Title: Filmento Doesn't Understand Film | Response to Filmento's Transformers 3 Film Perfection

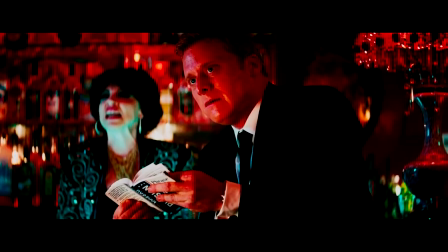1968s
The third and for today final way Michael Bay achieves commercial epicness is by consistently
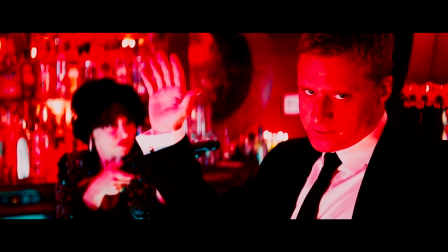1973s
pushing his characters and situations to such extremes that they inevitably lead to extreme results.
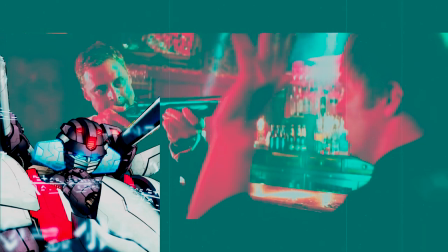1979s
Extreme situations lead to extreme results. Like an extremely bad box office is the result of pushing your audience with an extremely long runtime and bad writing.
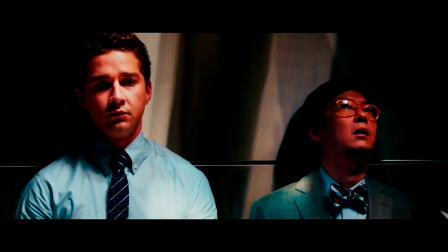1990s
I've kind of touched on this in a negative sense before by saying that pretty much everything Michael Bay does is like an exaggerated ADHD version of the real world.
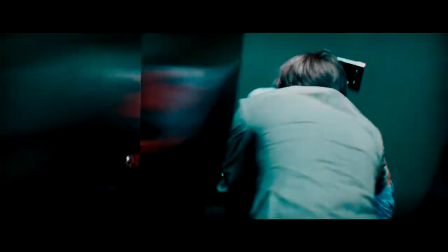1999s
People in genuine danger are portrayed as goofy comic reliefs.
Hey, I'm Wang.
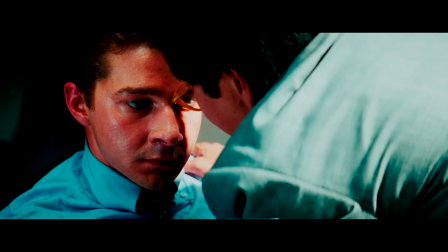2004s Deep Wang. It's going down, son.
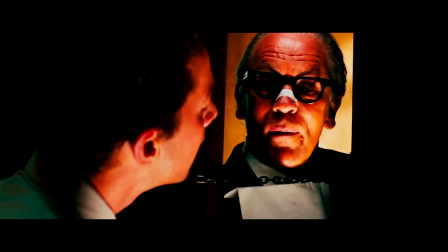2007s
People in respected position of power are suddenly turned into easily controllable mental patients to give and distract us from the exposition.
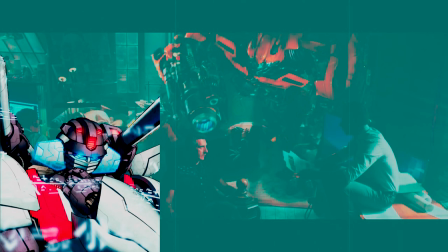2014s
I hate how these movies are too energized to sit still and are prevented from actually having the time to talk through these ideals and motivations behind their actions. Which would help characterize the Transformers in the, you know, Transformers movie.
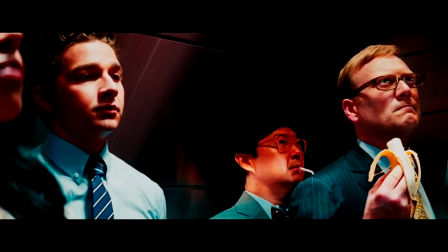2030s
Overall, in Michael Bay movies,
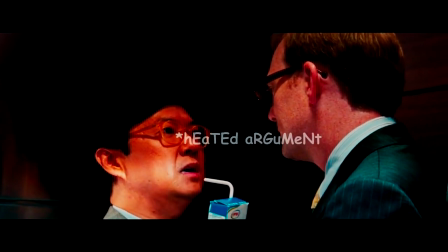2032s
the relationship between what's being said and the way it's being said is often so incredibly skewed that it becomes just sheer absurdity.
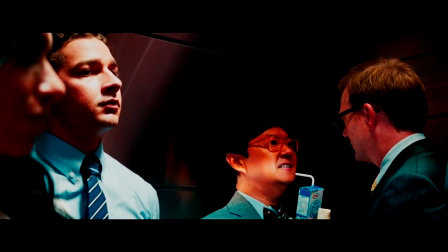2039s May I finish my Xuhua milk, Donnie? I don't care about your exotic milk.
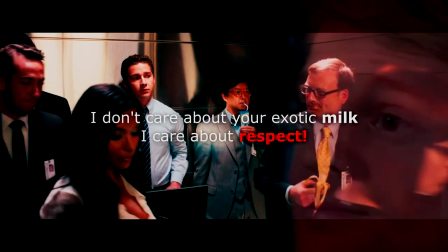2044s I care about respect.
In comparison, that scene is quite tame to the rest.
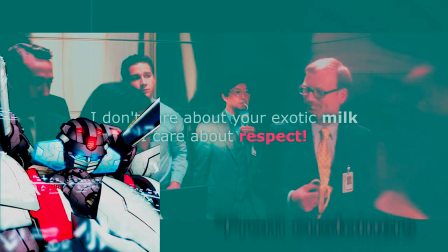2050s
Honestly, I don't find it absurd as I actually experience confrontations like this at my job. well, previous employment.
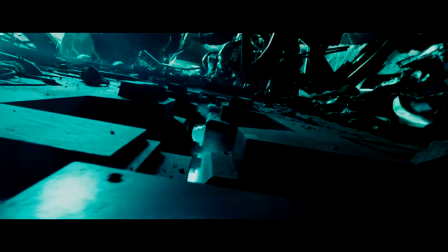2056s
But what this movie shows is that there's also a very useful side to this extreme mentality, which on the character end you can for example see with Sentinel Prime.
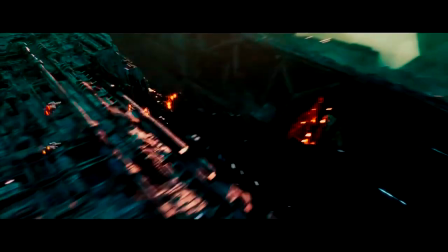2065s
Essentially, Sentinel Prime is an Autobot war hero and a mentor to Optimus,
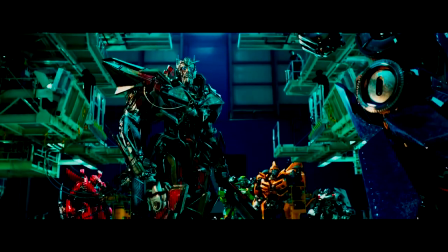2069s
who becomes a high value target in the plot after being resurrected because he's the only one who can use the portal device.
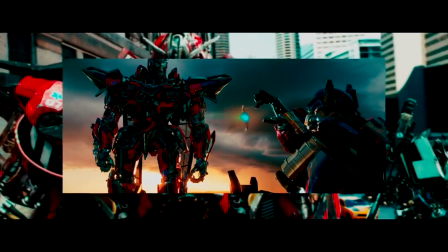2075s
And then, after being portrayed as the ultimate hero for a full half of the movie,
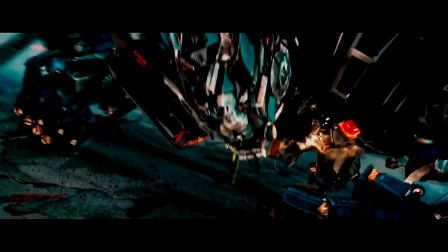2082s
for the sake of our planet's survival, a deal had to be made with Megatron.
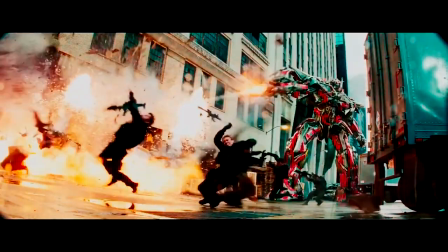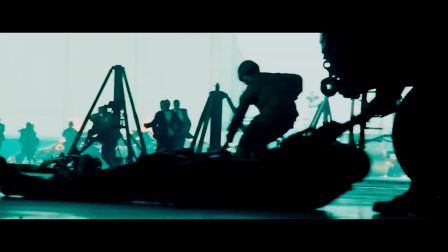2098s
Right, so without any real build-up or lead-up or hints or even really any sense in the timing...
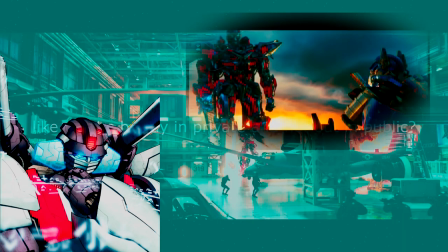2104s
What do you mean there aren't any hints about it? Sentinel Prime gave up the Matrix of Leadership in Africa because he knew he doesn't deserve it.
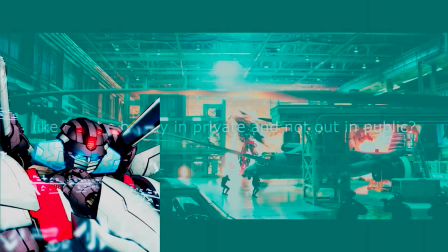2112s
The two of them were in Africa as well, and the movie establishes that the Decepticon leaders are chilling out there.
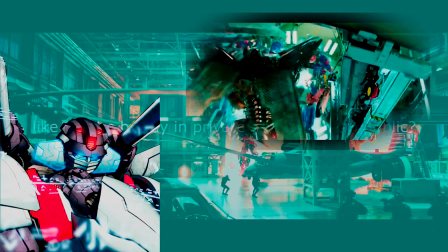2119s
His initial awakening was him attacking Optimus Prime as well.
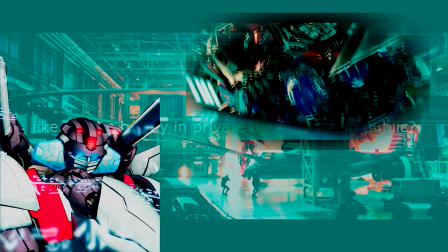2123s
Someone Sentinel should recognize immediately, since Sentinel is, I don't know, his mentor.
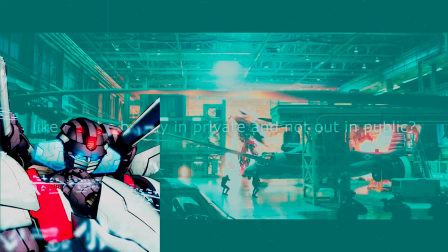2128s
People don't naturally resort to violence when they wake up from a long sleep. Also, he couldn't betray in private because the government confiscated his pillows, forcing him to violently attack the base. The sudden public destruction of the Autobot main base will also spark fear for the humans.
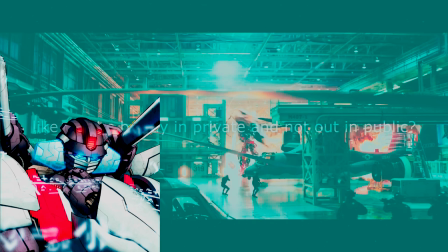2145s
So when the Decepticons demand the Autobots are to be exiled, it will more likely force the humans to comply rather than defy the Decepticons. How, in God's name, are you failing at criticism for a movie well known to be badly written? How is that possible, Filmento?
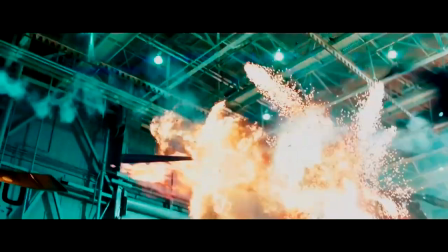2163s
All of a sudden, Sentinel just reveals to have flipped sides and executes one of the most prominent Autobots in the franchise.
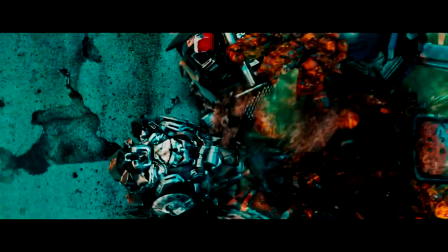2171s
Like, you can't go more extreme with your character pivot than this. It's not extreme.
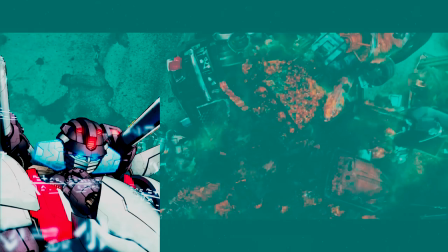2176s
Stop using big words for the sake of big words. They just establish Ironhide's toughness and his ability to kill off Decepticons.
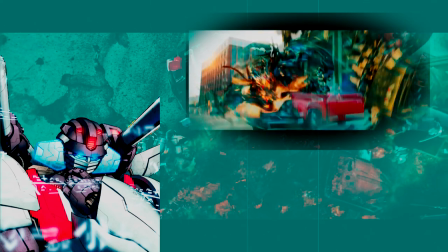2185s
It makes sense that Sentinel would take the cheap shot to take out a dangerous foe.
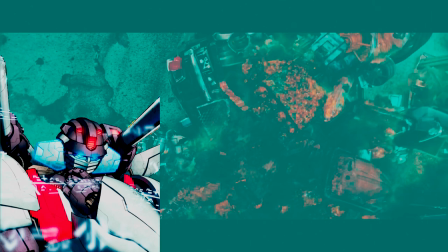2190s
I'll admit that Ironhide didn't get any substantial character focus, but the threat he poses was clearly established. Sentinel killing off Ironhide was also the perfect way to indicate to the audience that he is now a bad guy, presenting the clear message to the audience that he's a villain, and there's no uncertainty about it.
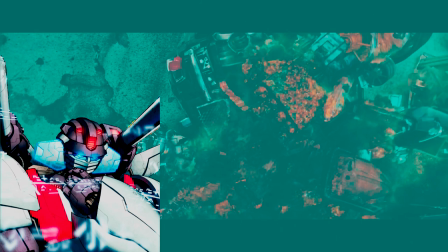2210s
This is tame compared to the last movie.